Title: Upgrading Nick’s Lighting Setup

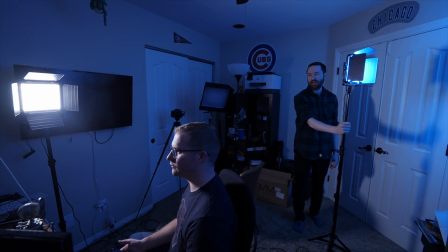24:42 I think if you want to do color, you're just going to have to do something more dramatic, like the background is getting the color, not you. Okay, show me what that would look like.
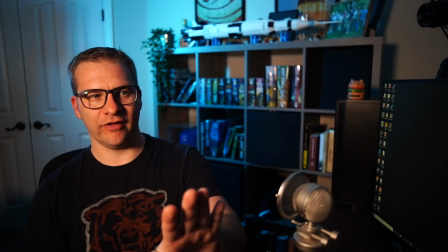24:49 And again, I'm on auto white balance, and you can see as you move this light around, like Oh yeah, now it's turning your face very orange, yeah.
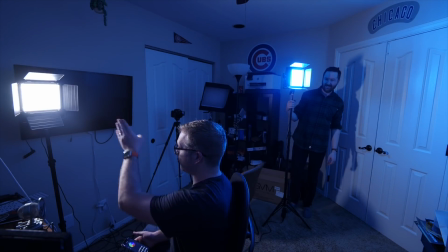24:56 What I'd want to do is set my white balance to The key light, which is set at what?
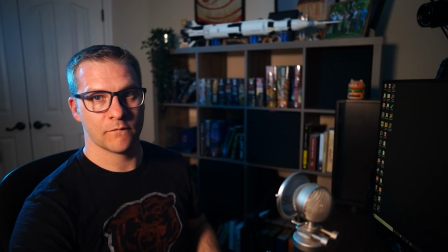25:03 I think it's at around 3,500. Well, should I do that real quick? Yeah, go for it.
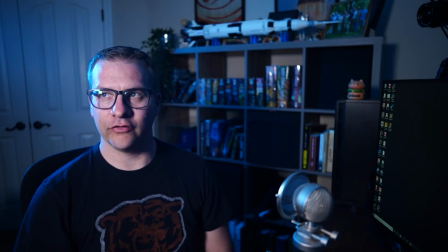25:07 So now we have switched to manual white balance, 3,500 Kelvin, which is exactly matching the key light, and I don't look orange anymore, which is nice.
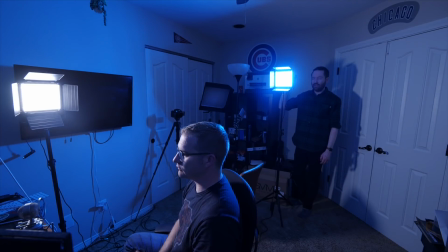25:15 Yeah. So let's get this back to the more natural look that we had, regular color.
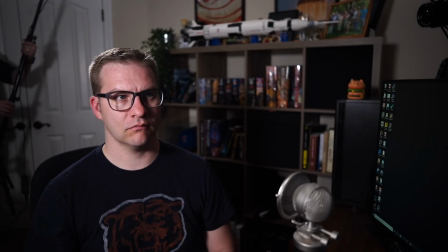25:22 Yeah, I still think like the ideal position would be back here so it doesn't throw too much light like bouncing off the side of your face,
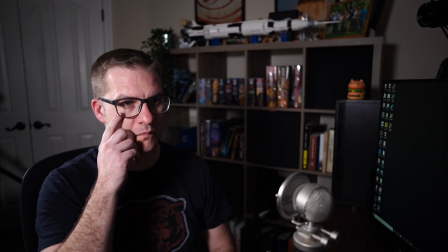25:29 because I think that can create some interesting shadows.
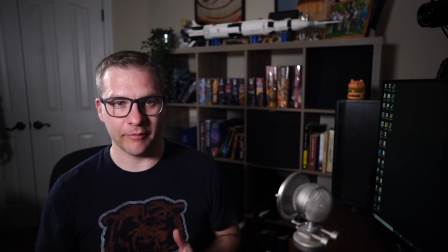25:32 So I'm tempted, I mean, again, thinking very specifically about the requirements of my lighting setup, which is going to be on light stands.
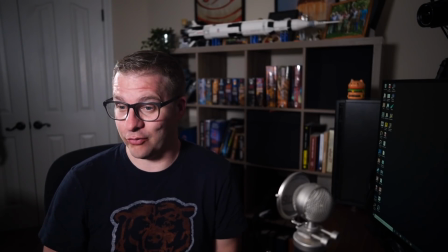25:40 Yeah. I mean, am I crazy to put it where the light is in this shot and have it just be a background light and a color?
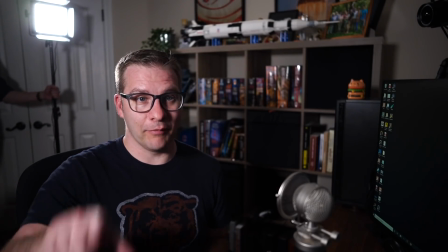25:48 You're saying in the shot like this? Yeah, but just shining on the background and flip it to a color.
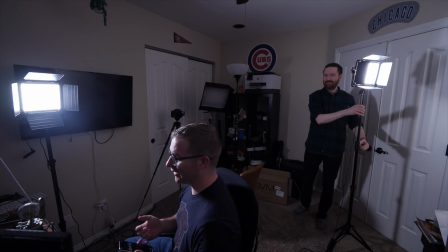25:55 I mean... It's a little lame. I don't know, we have a filmmaking podcast. Yeah.
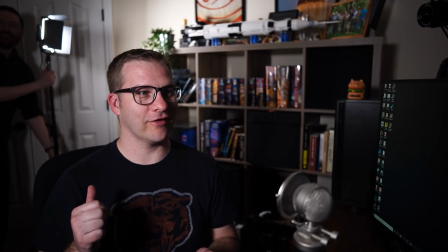26:02 He's too nice. He hates the idea, but he won't say it out loud. It's cooler. Like, if it...
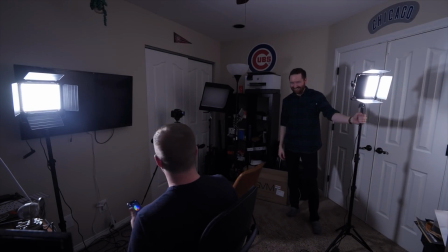26:07 I don't know, like... It's the coolest looking light I got. All right. I think on its own, this light doesn't look interesting enough.
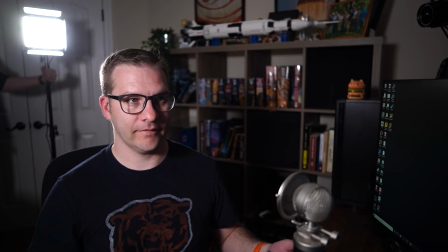26:14 Unless you had it pointed... I think almost pointing into the camera is a more interesting look than...
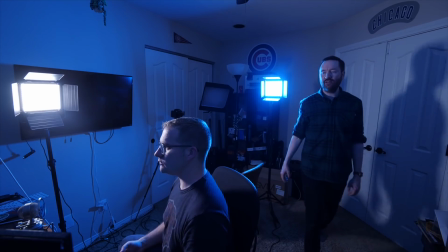26:18 It's very dramatic. Yeah. I mean, the only thing I don't love about this light placement is just...
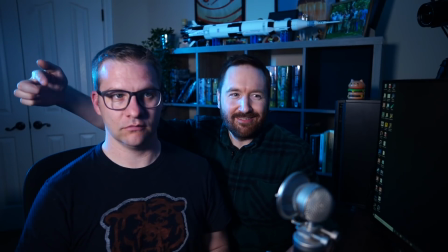26:25 This little reflection that you're getting on the side of your head,
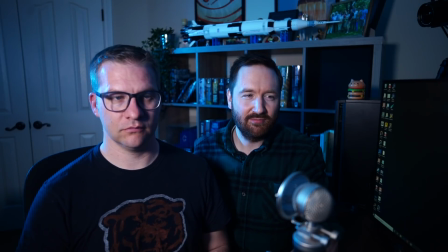26:29 just because it kind of hits your face in different places at the same time.
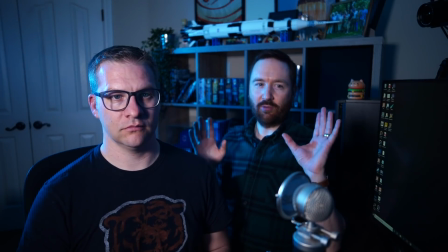26:34 But that's kind of the limitation of shooting on a really wide angle lens in a small room.
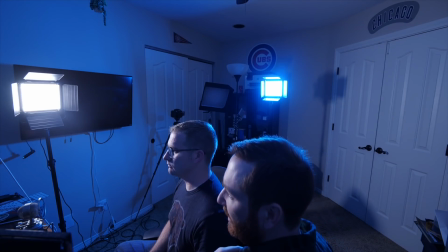26:40 There's very limited places where we can put the stands. Yep. I think it's beautiful.
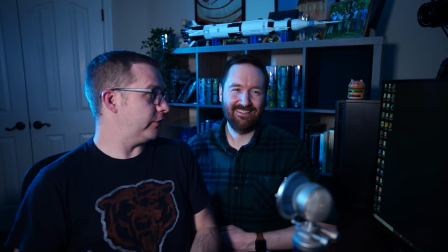26:47 Now, but this isn't going to work because we can't both be blue. I don't know. We could both be blue. We could try it. We could sing that song. Blue and Abadi Abadi. That's the one.
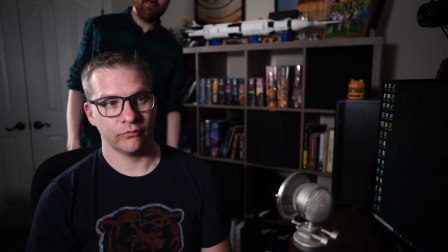26:57 I mean, I still think I like the natural color here. It doesn't seem as fun, but all right.
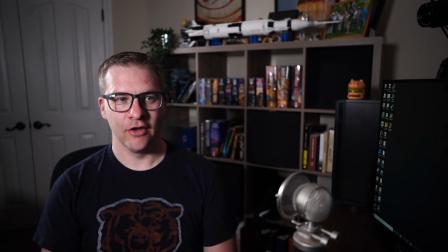27:05 So what do I need?
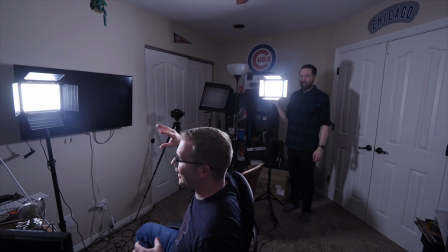27:06 Maybe I need to get some, like what, they have those tube LED lights or an LED strip or do something for the background. accent, Yeah.
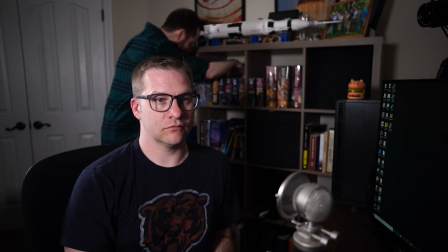27:14 Well, yeah, and you have this shelf. You could put something back here and it might light up in here.
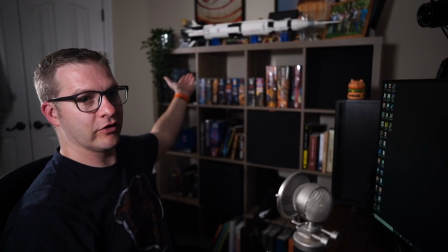27:20 I did think it might be interesting to put LED strips under each of those boxes so they all light up. I don't know.
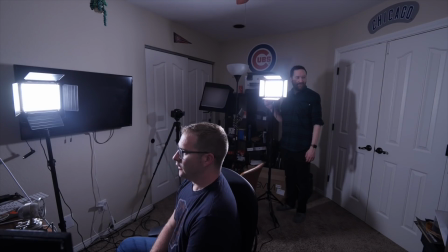27:25 Yeah, except they'd be visible maybe. Right.
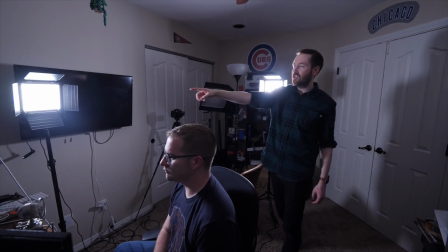27:28 Now, the other thing sometimes I'll do, like with this, if I can point it towards the wall to reflect off the wall for a softbox,
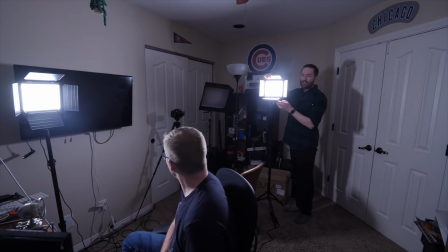27:35 if I'm looking for a more natural look, a lot of times I can just take a light and just turn it towards the ceiling.
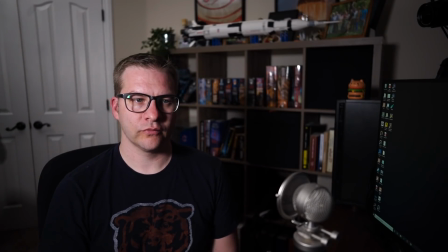27:44 Now I'm like filling the room. And let me just ask a general question.
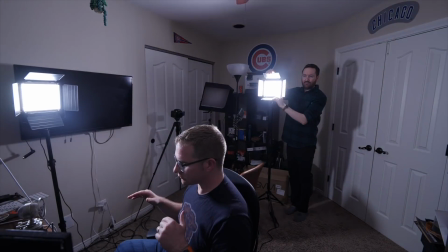27:49 I think go back to the look we like. Which it is, I like it.
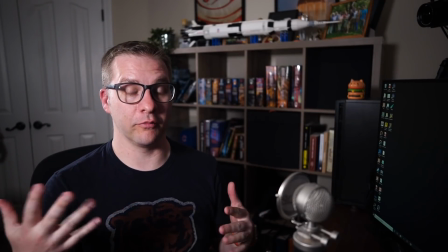27:54 Now that you're telling me it looks good, I feel like it looks good. But my initial impression would be the background's too dark.
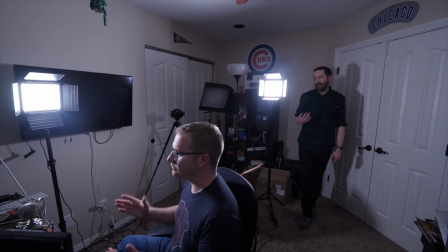27:59 But that's, I guess, kind of what you want for separation. Yeah. And, especially like you have these big white doors.
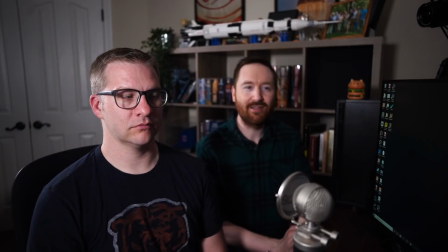28:06 It's not a big problem that we've minimized them. If we light them up too much, they just become the focal point of your shot.
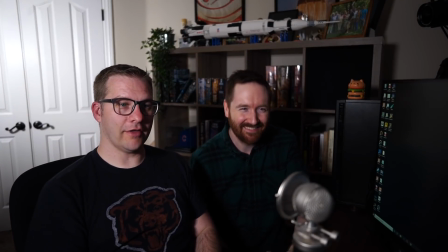28:14 Ta-da! That's not a great look. I think we should have spotlights on my Saturn V rocket.
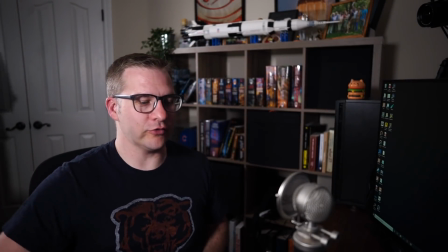28:22 Oh, yeah. Which nobody noticed, which was new in the last episode.
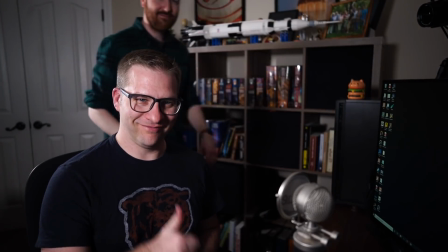28:27 Somebody noticed the Wheel of Time, though. Big fan on that.
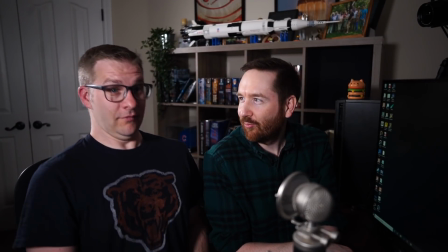28:32 Should we thank our sponsor, Squarespace? Squarespace? Yes. Hey Indie Filmmakers is brought to you by Squarespace. From websites and online stores to marketing tools and analytics, Squarespace is the all-in-one platform to build a beautiful online presence and run your filmmaking business.